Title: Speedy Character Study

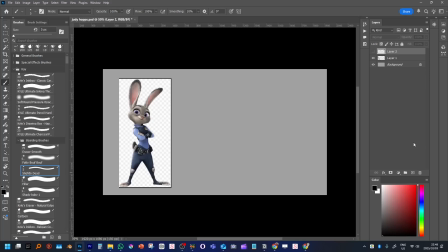Okay, so I'm going to take the example of a certain mouse-related rabbit, and I'm going to use this as an object lesson for how we might approach breaking down a character if you have to storyboard them, if you have to draw this character literally thousands of times in all kinds of situations, but you can't possibly recreate this level of detail.
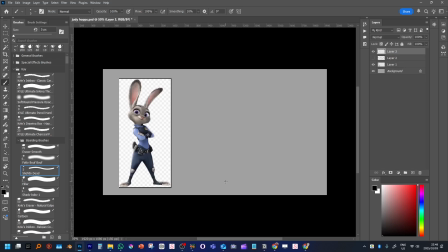I'm going to do a quick breakdown of this character to see how we can draw them a little bit more simply, but very recognizably for the purpose of a storyboard. So the first thing I would kind of do with this character is kind of do a very simple star person. I'm just going to borrow from the pose here and just go according to the pose.
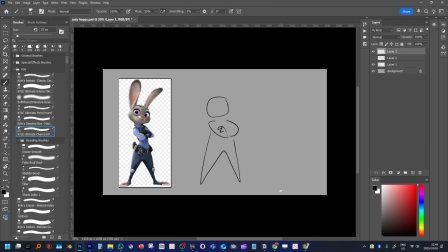And I've got literally no details about this. And then I'm going to look at this and kind of compare and see what I can learn from this character. So first thing I learned from this character has a teeny tiny waist, very small narrow shoulders, very small narrow torso. Literally that might not even be small enough, and larger hips.
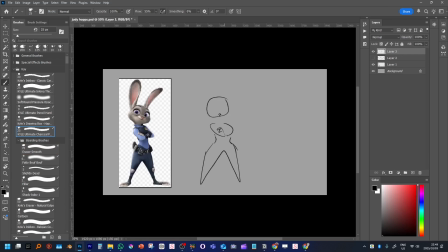So the character also has a very large head comparatively. This might look a little too big right now, but having done this tutorial twice now, I can tell you that's probably not big enough. Maybe it just needs to be down a little bit more. One thing I do kind of notice is that I drew the crotch a little bit too high there, so I'm going to redraw that a little lower and see.
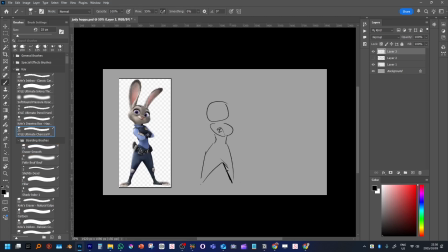So I just kind of got like slim but broad hips at the same time. Like that's the nuance of like them having character designed this extremely well and in extreme detail. So I'm not going to worry too much about the drop crotch there. After I've got an approximation of a star person and I've learned a little bit from that,
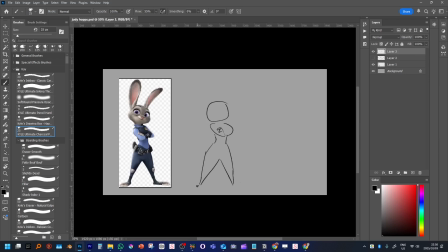I'm going to look at the next biggest thing about them, which is their silhouette. So some silhouette indicators here are the ears, for example, which are a good like quarter of the body height, and they have this gap in between them, which I'm going to kind of note there as well.
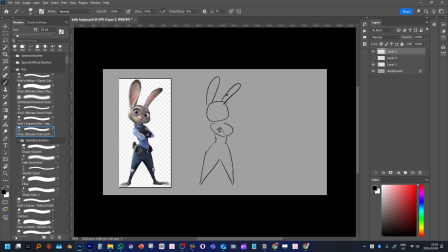I'm not really worried about how the ears look. I'm more just worried about if they're large enough. Those might actually not be large enough. So I'm gonna extend them up just a little bit. And after that, what is the next sort of biggest silhouette indicator?
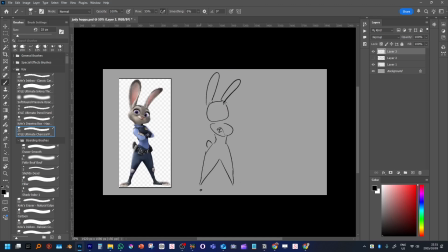She's wearing a very form-fitting kind of uniform, which we'll break down just now. There's the little tail in the back, and then there's rather large feet comparatively, like proportionally large feet. Not Bugs Bunny huge, but big enough that they make a distinctive part of the silhouette. After that, I'm going to look at volumetric lines.
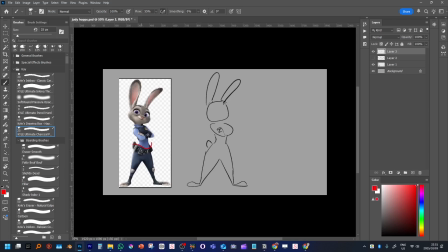The volumetric lines on this character, I'll just indicate what they are here, are these kind of lines where bits of the clothing start and end. And these are very helpful because not only do the volumetric lines give a certain, like they conform to what the character looks like, so they're not cutting straight across the character like that.
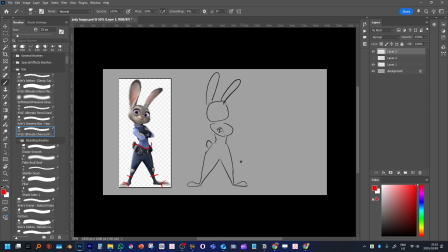They conform to the character's shape, and they're an easy way to indicate volume on a 2D character. But they also are a very important part of the silhouette. So you can kind of see the interplay of like dark colors versus lighter colors here. The darker pants, the black belts, the badge, which is its own little gold color on there, the protective vest, and so on.
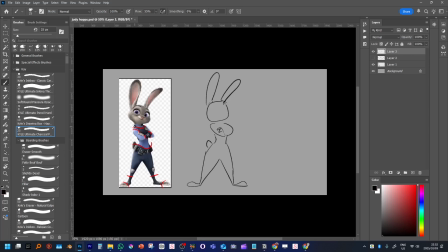So I'm going to, in fact, the only thing that's really standing proud of her character at all, out of the whole, apart from the details of the pouches on her side, the only other detail that's really standing out to me is her collar, which sort of indicates to me it's like, yeah, it's her job.
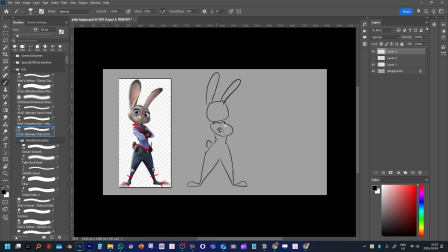She's wearing a collar because it's kind of her job. And there's little details like that, little details like her bracers, for example, that kind of make her look quite tough, as opposed to just kind of an innocent abroad, which she is in the movie. And then after we've kind of dealt with volumetric lines there, the torso thing's a little harder to indicate, so I might need to be fairly specific on breaking that down.
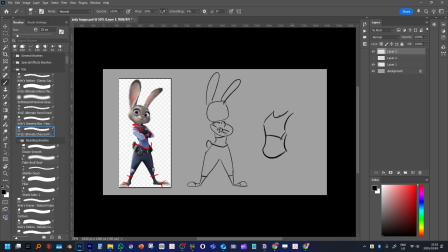Like if I was drawing this character, for example, I'd this little vest here. It's almost like it's really tiny on her top. It's almost like a sports bra. But that's something I would have to be aware of as I'm sort of drawing this character.
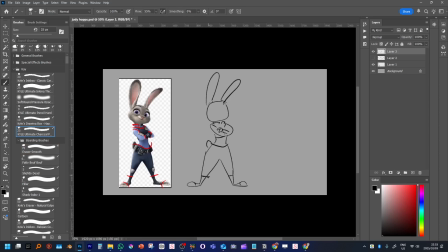Again, the head looks enormous, but really the heads can't be too big on this type of character sometimes, especially once we start breaking down and going to what the eyes look like comparatively.
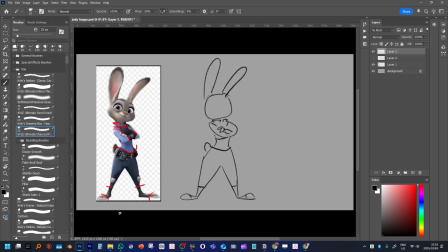It's ridiculous. So we've got some of the volumetric lines there. Now we go in for the details, for the telling details, for the details that might show up in the storyboard. So obviously those are the knee pads. Knee pad can kind of stand proud there. Maybe there's a little bit of bulk around the pouches and things.
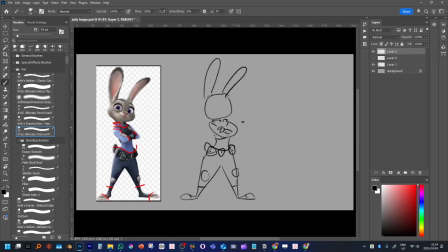I'm not even going to draw like the dots on them. You can if you want, if you really, really want to, but you don't really have to get into that sort of detail with storyboards mostly. And then the badge, of course, which is maybe it's fairly prominent because it's the thing this character is very proud of. I'm just going to swap the arms on there really quickly because that's annoying me.